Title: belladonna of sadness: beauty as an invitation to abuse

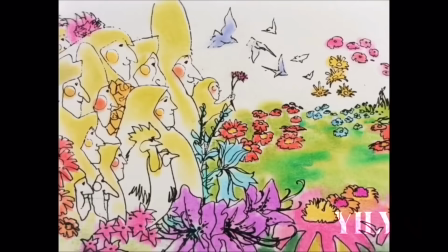247s
The heroine's theme song is inherently connected to her thoughts and feelings every time her pride and purity was bent.
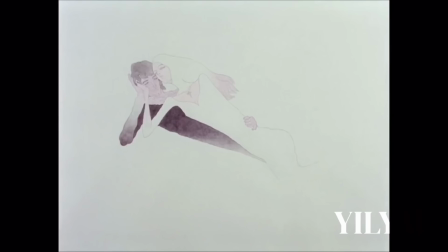254s
It's this rich imagery and jovial atmosphere, a combination of bright, warm colours and whimsical music, that establishes an idyllic tone during the sequence and subsequently provides a startling jolt with what follows.
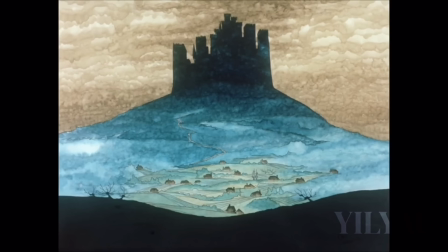268s
When the music stops, the tone is quickly disrupted, priming the viewer to witness a tragedy. As the scene transitions to the local baron's castle, the colours become more ominous.
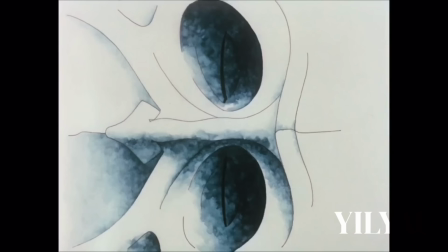279s
In line with the customs, poor farmer Jean visits to pay a traditional marriage tax or levy for the wedding.
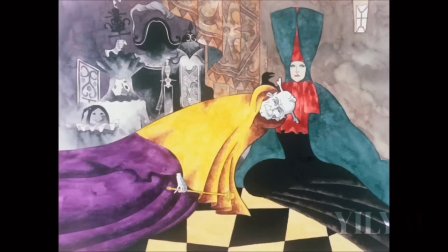286s
The baron is ghastly, skeletal and grotesque, appearing as though he has no eyes and three bones in the shape of a cross stuck in his skull.
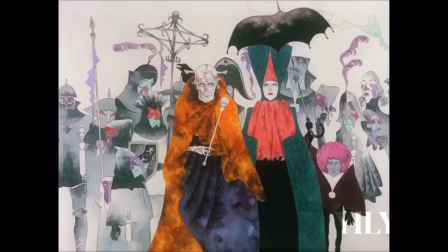294s
Jean offers him the money he raised by selling their only cow in exchange for the baron to entrust him with Jeanne.
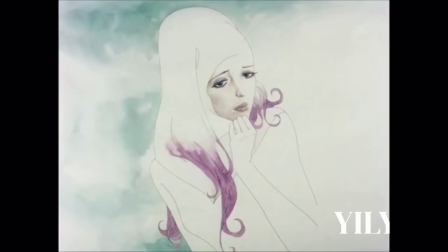301s
The Lord and his court, upon seeing how beautiful Jeanne is and how poor Jeanne is, asks for a wage equivalent to ten cows that is impossible for the poor farmer.
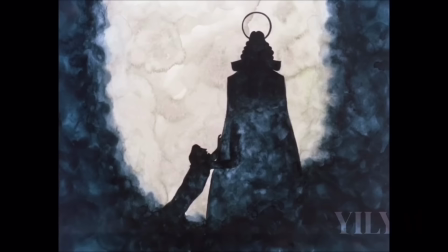311s
Jeanne, pleased for the lady's mercy, who already having exhibited malice early on,
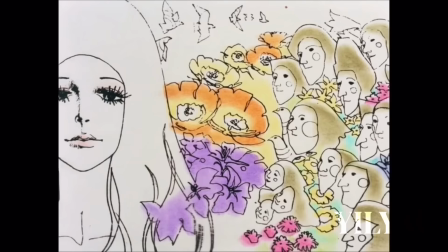316s
asks whether Jeanne is chaste or not, to which the villagers lord her with praise, asserting that there is nothing lustable about her.
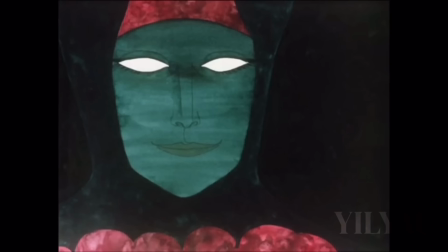324s
The lady's design is a reference to the evil queen, so like Snow White's vindictive stepmother,
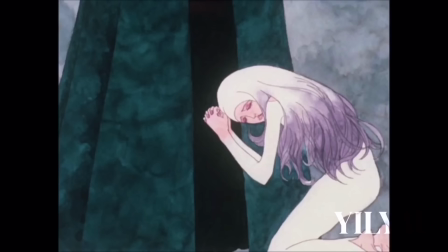330s
the lady jealous of Jeanne's beauty and purity, insists that Jeanne must give her maidenhead to the court and lord,
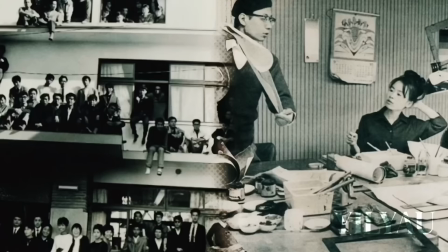337s
enacting the right of the lord. Despite its exaggerated reputation, Tezuka is extremely coy about showing private parts,
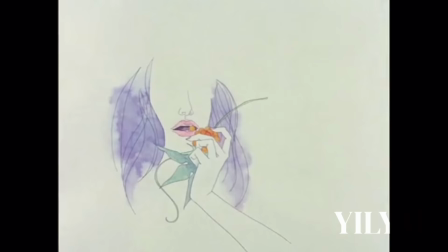345s
leading to a scene that is paradoxically graphic yet abstract.
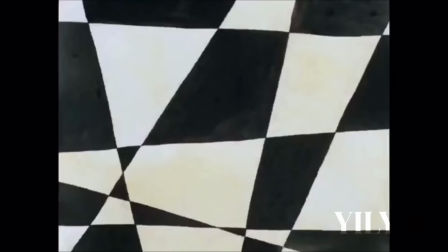349s
After Jeanne is thrown out of the castle, imagery shows Jeanne's white body being torn between her legs against a solid black backdrop.
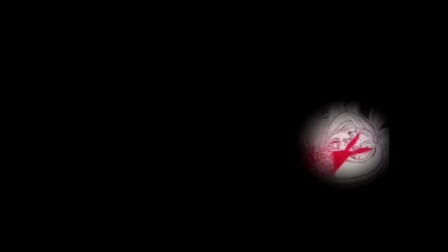358s
Stark contrast is created from the limited colour palette, emphasising the brutality of her assault.
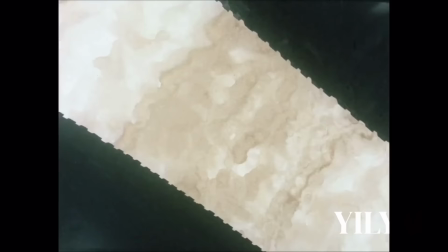364s
This is with a debate of fetishistic torture and accusations of glorifying S.A.
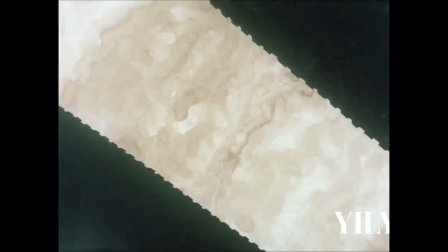370s
Kerbin. Is it counterproductive to portray S.A. with gorgeous visuals?
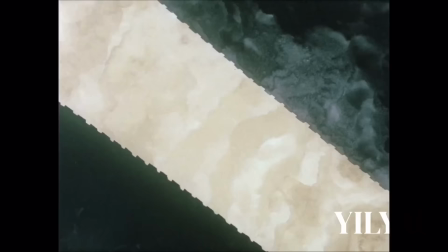375s
One counter-argument to the idea that the film failed to show that there is nothing pretty about Essay
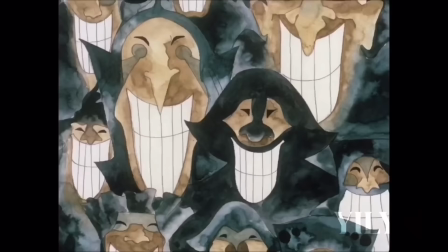380s
is that the strong imagery robs the scene of any arousing or stimulating potential.
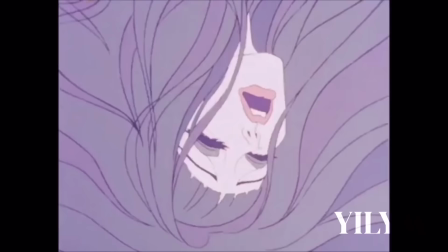386s
Hence, it was never meant to be sexual or fetishistic, only revolting and depressing.
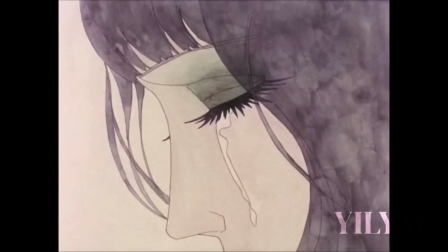392s
Moreover, a major theme in the film concerns appearance.
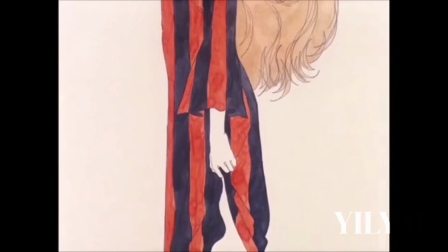395s
A devil is later introduced and says, who said anger and hatred are ugly, suggesting the wicked can be beautiful and the good can be ugly.
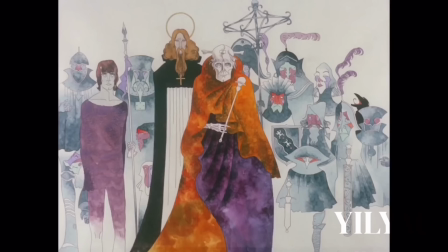404s
With a priest and a baron whose skull has bones in the shape of a cross, representing the good side because they are allied with God, but appear ugly and grey.
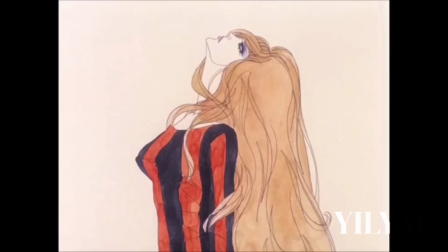413s
Therefore, the portrayal of Essay as beautiful is actually proposing it is evil.
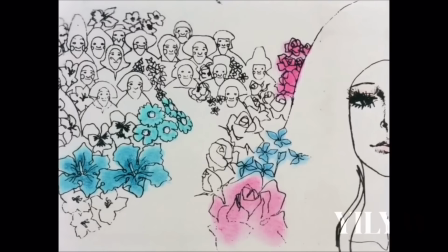418s
In addition, violence is contrasted with the beautiful and the depiction of Jeanne's body.
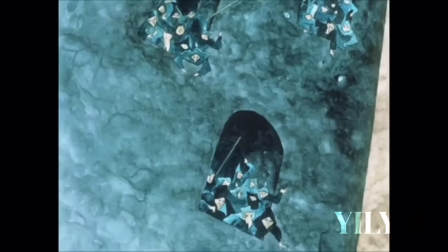424s
Regardless, there is plenty of discussion regarding the inclusion of Essay scenes in media,
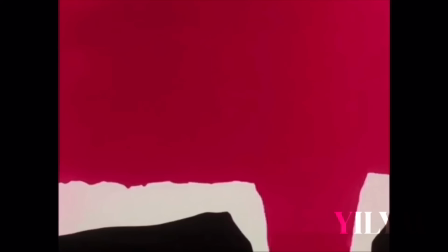429s
with some asserting it can be cathartic, whilst others maintain it as needlessly traumatic.
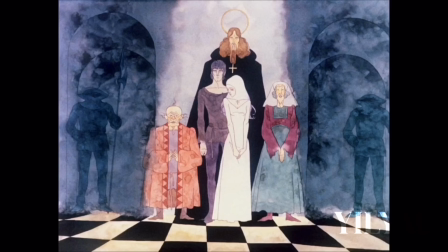435s
For the story to work, the ritual deflowering is unavoidable as it sets in motion the resulting chaos of
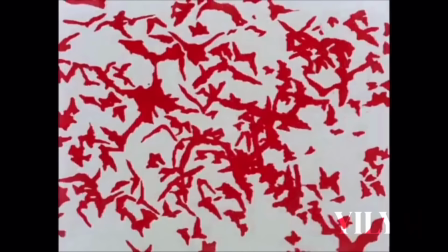441s
Jeanne's turmoil and lays the foundational narrative and tone for the rest of the film. Bats then swarm the scene obscuring Jeanne from view,
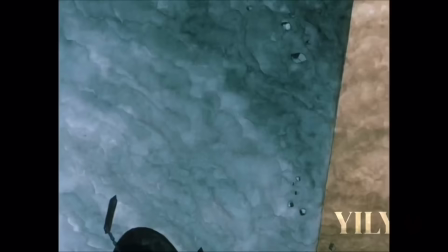449s
which could symbolise death and rebirth as bats live in the deepest parts of earth, which some call the earth's room.
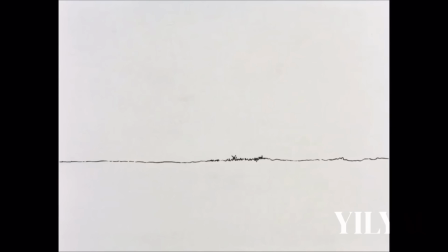456s
Bats are also an example of no matter how dark life gets, you can always find the light at the end of the tunnel or cave.
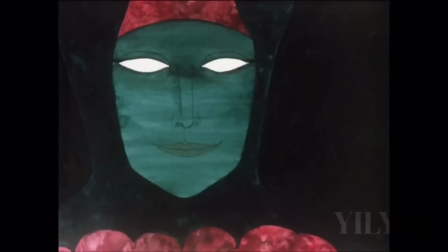463s
During the act, there are no explicit frames depicting the perpetrators committing the violence, with the exception of three shots between the sequences which reveal the Baron on top of her, confirming SA.
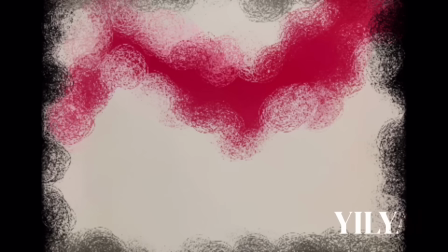475s
The next sequence shows a red mass which dominates the frame and pulses within Jeanne's torso in white monotone,
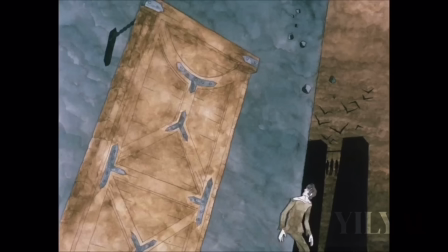482s
which is representative of Jeanne's purity in contrast to the red violence.
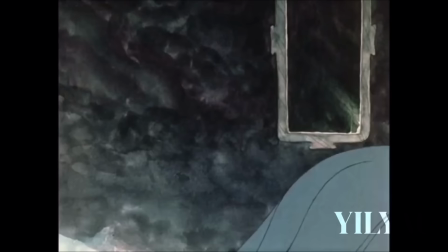487s
The stylised depiction of SA is therefore an artistic representation of her experience as opposed to an exact reproduction of the violence.